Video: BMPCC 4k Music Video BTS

okay we're approaching the falls we're at the tail end of the the trail hike and we're about to approach the really
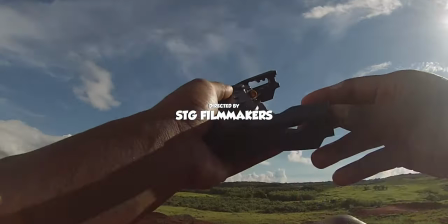steep portion of the trip good flight got some nice aero shots i stayed safe didn't crash that's a that is always a good thing
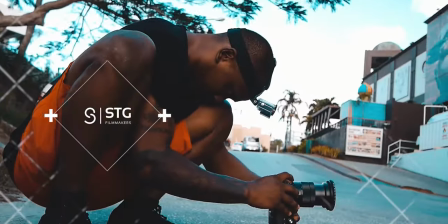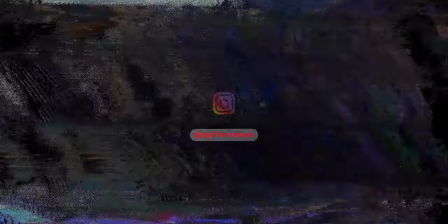so this is behind the scenes man behind the scenes day and night music video shoot and we're briefly just going to touch on how
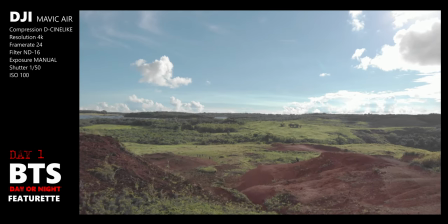we organized lit and filmed some of the shot scenes that you're going to see in the music video that's going to be releasing tomorrow.
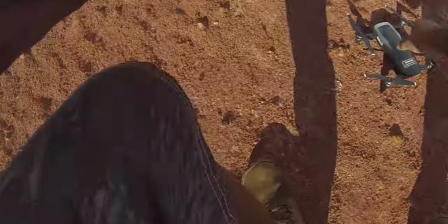Whenever you fly a drone and you don't crash it that's a good that's a good day man it's a good day.
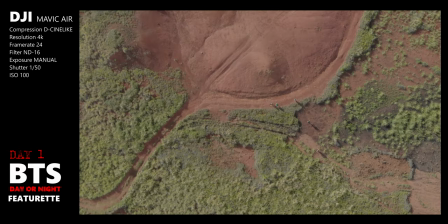The intent here is not instructional based by any means.
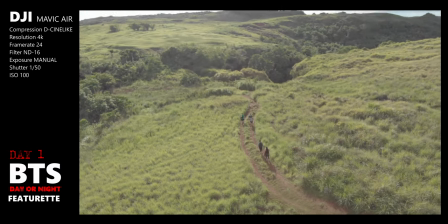We wanted to document the process and along the way I'll just be lightly touching on how we lit certain shot scenes, different camera settings that I was using for these shot scenes,
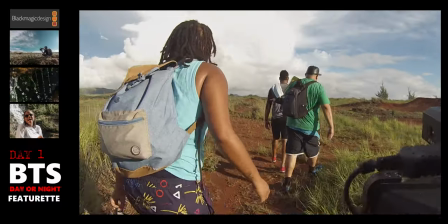and some of the dialogue that I had serving as the director on set with the producer talents and recording artists okay
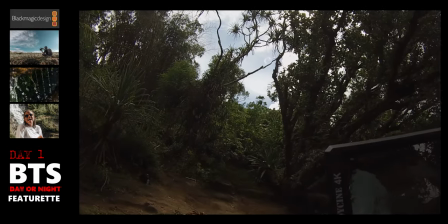go ahead all you're gonna do is walk down there and that's it no smile just look up towards that that bench right there that plastic bench okay
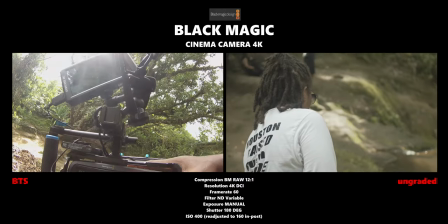and three two one swing we started the hike for day one pretty early we started early off in the day it was like 8 in the morning and it was still hot as hell man it was still like blazing we're all sweating it's really important for me as the director to stay as
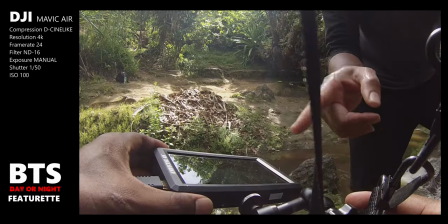vocal as I can with the talents and the artists while I'm on set as well as always reviewing the footage with the artists after each and
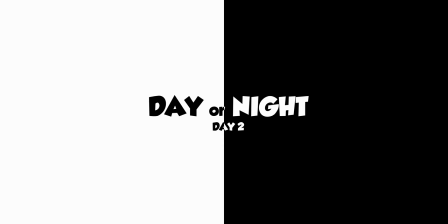every tape right now we're gonna set up Steady's
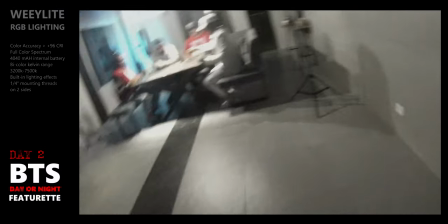solo joint you don't turn up one of his favorite
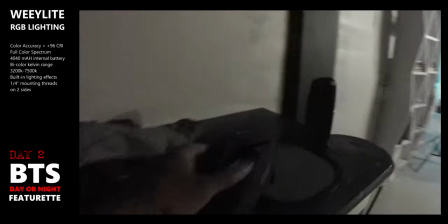colors is kind of like a purple theme so for this particular scene right
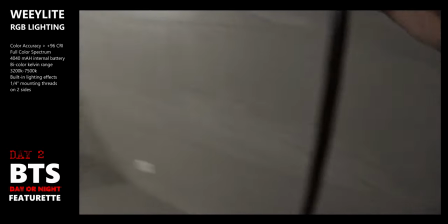here yeah so we're going for a gold purple theme for here let's see what we can come up with day two went super smooth I arrived in the evening. The plan was to kind of focus on Steedy.
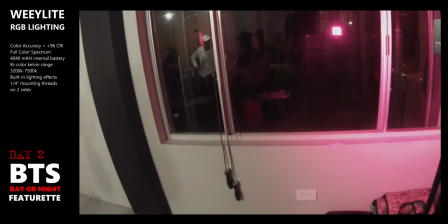Steedy I don't think was able to make it for day three for the day three shoot and so Shimmy and
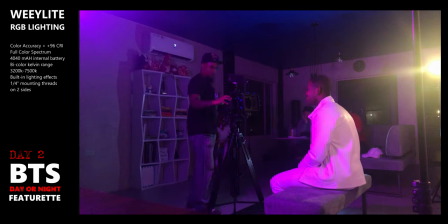Frankie they kind of wanted to focus on Steedy for mostly for day two just because he wasn't able to show up.
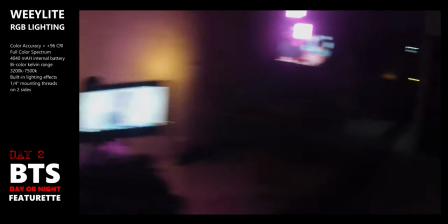Steedy's first close-up at 50 millimeters. Okay I'm gonna give you I'm gonna give you some leeway too so you can so you can roll into it.
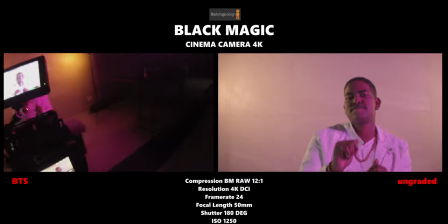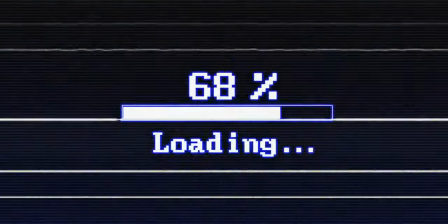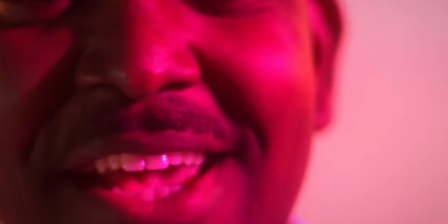I really wanted to capture him up close, and so we stuck with the tighter focal lengths.
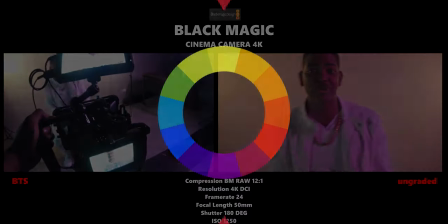My main focus after dialing in some of those purple colors within the background was to offset it with a complementary color, and we chose goldish type of hue.
Let's see what the artist's, let's see what the artist's, oh, there she go. What's up?
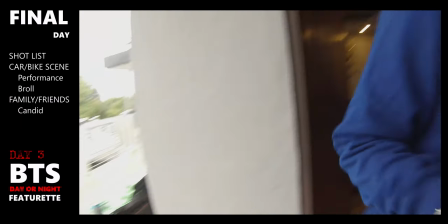Last day of the shoot. What's good? What you feeling like? What you feeling like?